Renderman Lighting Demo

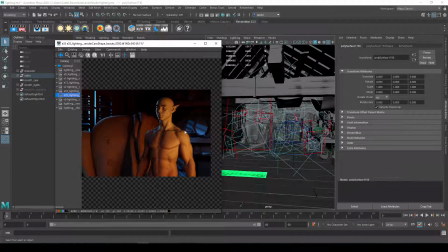2941s
You can also call this a wrap light, where it feels like the key light right here is starting to wrap around the character and have a nice fall off. In reality, it's just a new light that I added just to add a little color or transition from the key light to the shadow side.
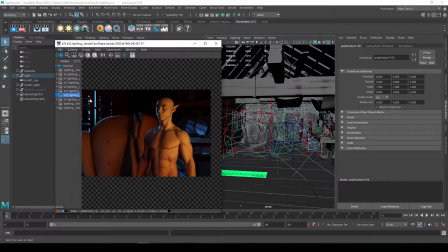2956s
Kind of acts like a fill light. You see I added a light here to separate the shoulder from the background a little bit more, and also just to make it feel like we feel like there's like a fire or a candle or something like right here, and it felt like the chair wasn't getting it and just the character was.
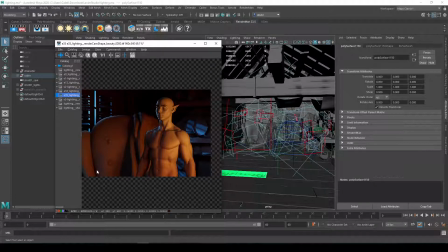2974s
So I was kind of adding that so we get like a bright to dark fall off. You'll also notice some other things over here. Let's go ahead and drop this down. I was adding some shaping. This is something, remember our lighting, we're trying to set a mood, and we're also trying to tell a story. So
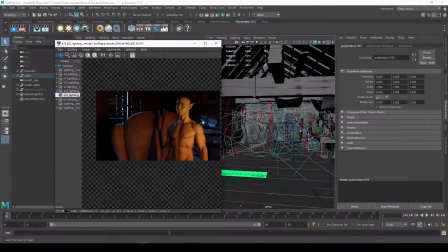2988s
setting the mood, I was setting the atmosphere of it being like nighttime. We have cool exterior moonlighting coming in to set the time of day, and I'm having my primary lighting source be like this candle or this fireplace inside the space.
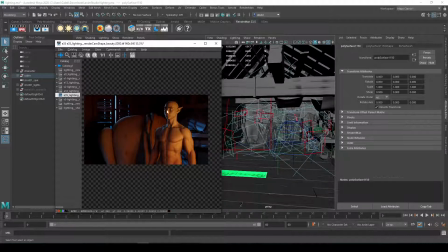3005s
And also I'm changing these, using these lightings to shape my character, right? Getting this nice key light coming from the side, using this rim light to help pop the shape of the character a little bit, and some fill to fill in the dark areas. And I'm doing that shaping as well on my environment. So this is something I added fairly early on, probably from the beginning, but this is actually a fake.
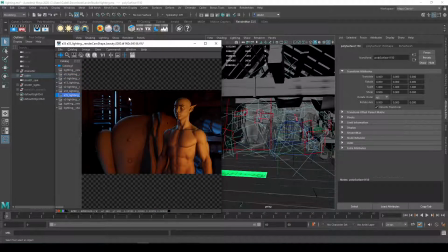3024s
This isn't coming from the moonlight out there. This chair actually has its own little rim light to make it feel like the moon in the exterior is still lighting it. And same thing with that blanket, even though the light that's coming from out here actually isn't hitting that surface right there. Same thing with the character, right? It feels like that might be coming from outside. In reality, there's a light source that you can see.
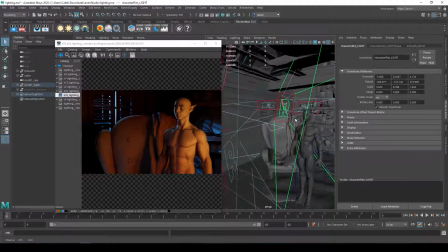3044s
This the light source right here is right next to the character. So there's that chair rim right here, right? That's helping shape the chair, and here's that window or that character rim that feels like it's coming from the window, but really it's a separate light source on the character.
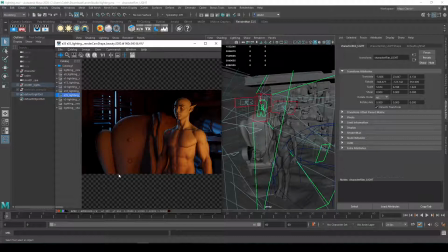3061s
And you'll see I'm also adding a little bit of shaping right here as well. So I'm getting a little extra dimensionality because I felt like it got a little too flat right here. So you can see I'm adding a little extra dimensionality with that blue color coming in. I think I dialed it back a little bit right there in the following shot.
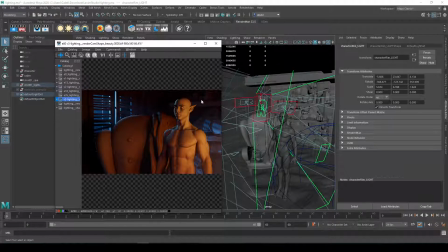3077s
Here's where you can see I'm getting a little bit extra shaping right there. So there's a little extra, I put an extra little light up there so these objects feel a little bit more dimensional up there. And you'll also notice at this point I'm also adding volumetrics. And I don't really want, I'm not going to cover volumetrics too much.
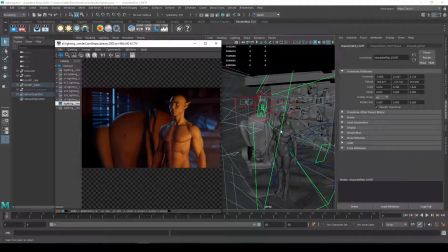3092s
I'll show you guys what I use. They're pretty easy. You just drop in like a shape of the volume. So I have this square, right? And essentially you're filling it with a fog or an atmosphere. And as light travels through it, it kind of reveals itself like a god ray, right?
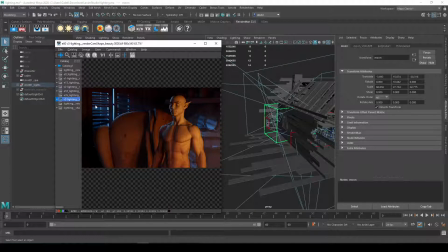3108s
So if I drop back and forth between these, you know, it's actually lighting up this fog inside here. And there's another one right here to kind of get like a little bit of like a glow coming from the fireplace or the candle. In reality, I could add that part right there in through post-processing in like After Effects or Photoshop,
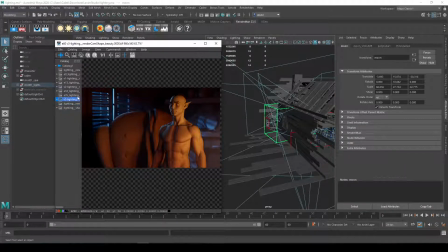3127s
and just add a gradient there, which would be a lot cheaper. But you'll see I'm just trying to get the shaping of those lights as well. So I built it up over, you know, like many steps over time to kind of refine it. And so that's something that you guys just, when you're working on it, it's not going to look very good at first.
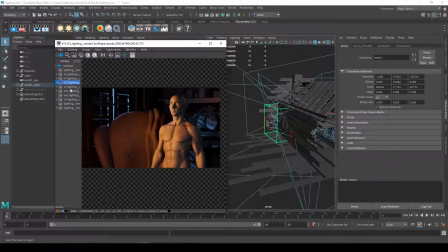3144s
But what we want to focus on is we want to focus on setting a mood, telling a story. We want to use directing our eye using contrast and focal points, right? So you'll see my background stays very low contrast. I might even go in and pull back on this pan so it doesn't pop so much.
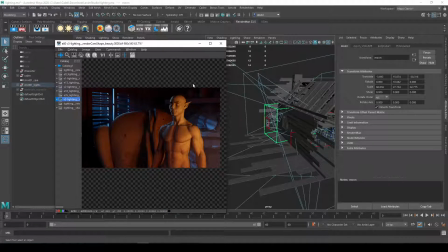3164s
But all the contrast is on my character's body and face, right? So I want to, you know, the most interesting lighting, the highest contrast between light and shadow is on the character's face. The direction of the lighting is shaping the character well, right?
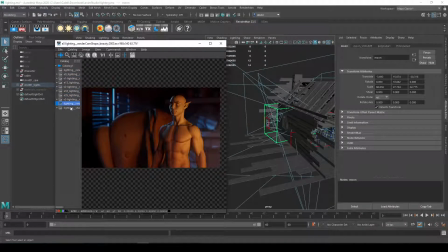3180s
So I can really understand their shape their form very nicely, and it creates appealing kind of lighting setup.